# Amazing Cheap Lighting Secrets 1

Sometimes they call it 2 to 1 or 3 to 1 depending on how dark this is. You don't need to know any of that. You just need to know that your main light is going to cast a shadow on the other side of your face to give a little depth. And you don't want the shadow too deep unless you're looking for a certain effect. So you use a second light, which is called a fill light. In this case, it's a reflector, but you can bounce a light off a wall. It can sometimes be an overhead light. In this case, it's a reflector, our second point of light. Our third point of light, of course, is the inexpensive light, hair light in the back of my head. And now we'll work on the next point of light, which is a fourth, which would be called four-point lighting. So you have your key, your fill in your back, and this is your key, fill, and hair, and this is your back or way back light or background light. And I don't want to get too much into technical terms. It's just important that you know that you have these 4 lights.
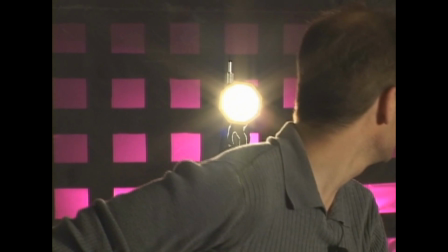5:09 So here we have the light on, and you can see the purple light shining through onto the sheet that's stretched over a little frame. And to make a frame up, you can make it out of wood or anything. It's expensive or as fancy as you want to get. You can buy whole frame and stand systems starting at about $120. Or you can make one out of wood, or you can make one out of plumbing pipe. The neat thing is there's no excuse for you not to get started with video lighting because it's so inexpensive.
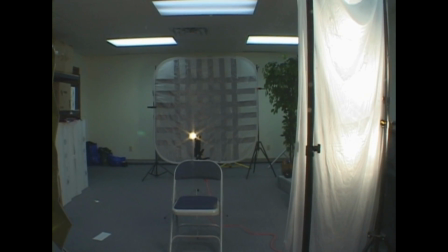5:43 Let's now take a look at our ugly behind the scenes view of our lighting setup.
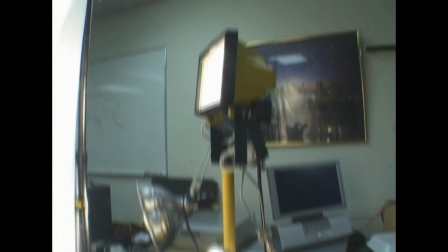5:47 It's very inexpensive, as we talked about. We have the 500 watt quartz halogen with 2 of the normal floodlights clamped onto the side.
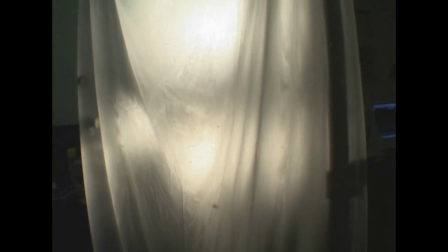5:57 They're going through a shower curtain that's folded over twice, giving us the diffusion we need.
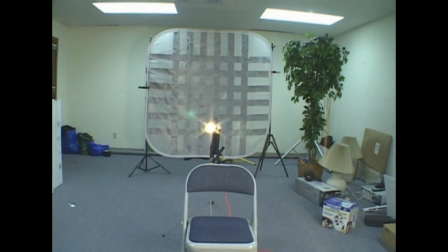6:02 And then there's the main chair I was sitting in with the lamp behind it, giving me a hair light.
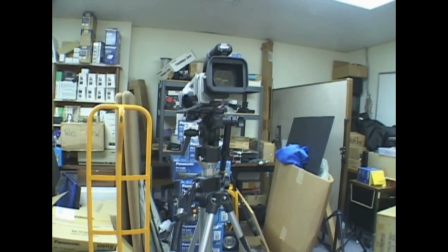6:08 Now the camera is back here. You can move it closer if you needed, but we wanted to add the background slightly out of focus.
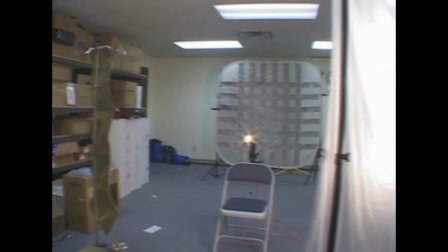6:17 So you have your camera, and then off to the side you have your soft light,
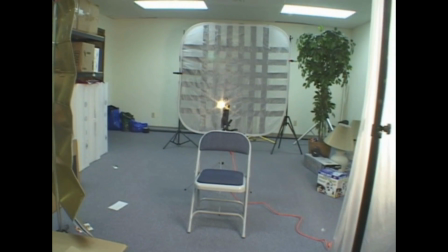6:21 which is about 4 feet away from our subject, in which case it was me, and then off to an angle.
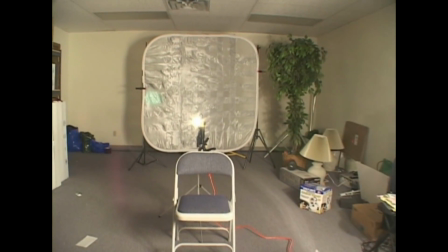6:27 And then we can turn off the light. And then, Steve, if you'll turn on the light in the background, this is how we got our
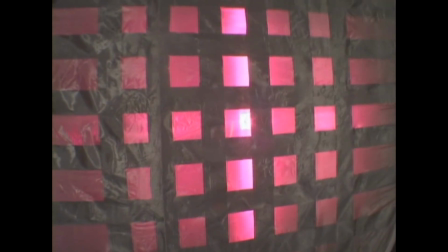6:35 creative purpley red color to the back.
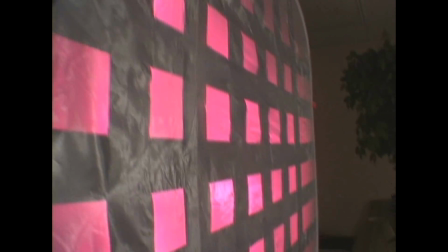6:39 And we used a pop-out diffuser, but you can just use a regular bed sheet.
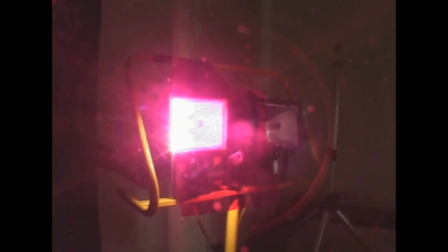6:47 And this is the light shining on it. There's a little gel over a 500 watt light.
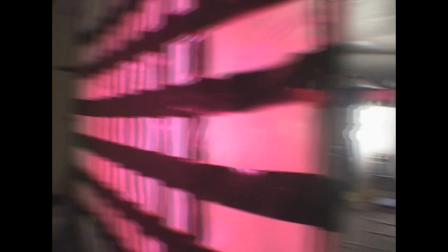6:53 And let's look at in the other direction.
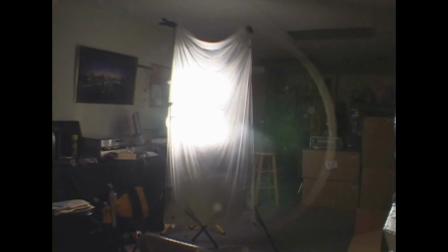6:55 You have your shower curtain, and then we forgot to mention over here the reflector.
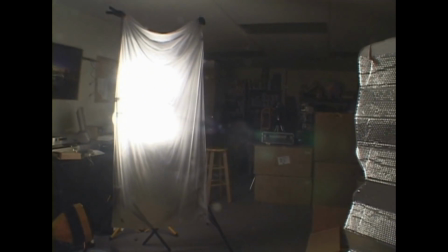7:03 And what this reflector does, it's just a car reflector. It bounces some of the light from our shower curtain softbox onto the other side of my face.
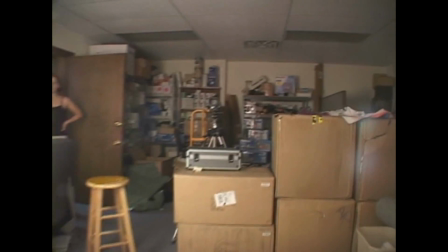7:12 And then we walk back here, and that's the camera.
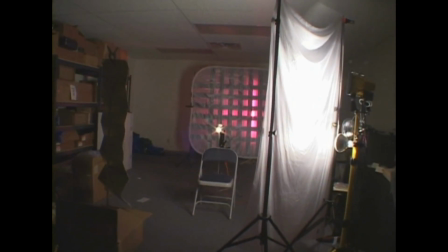7:16 And this is the whole inexpensive setup for under $75 to get yourself a great looking shot.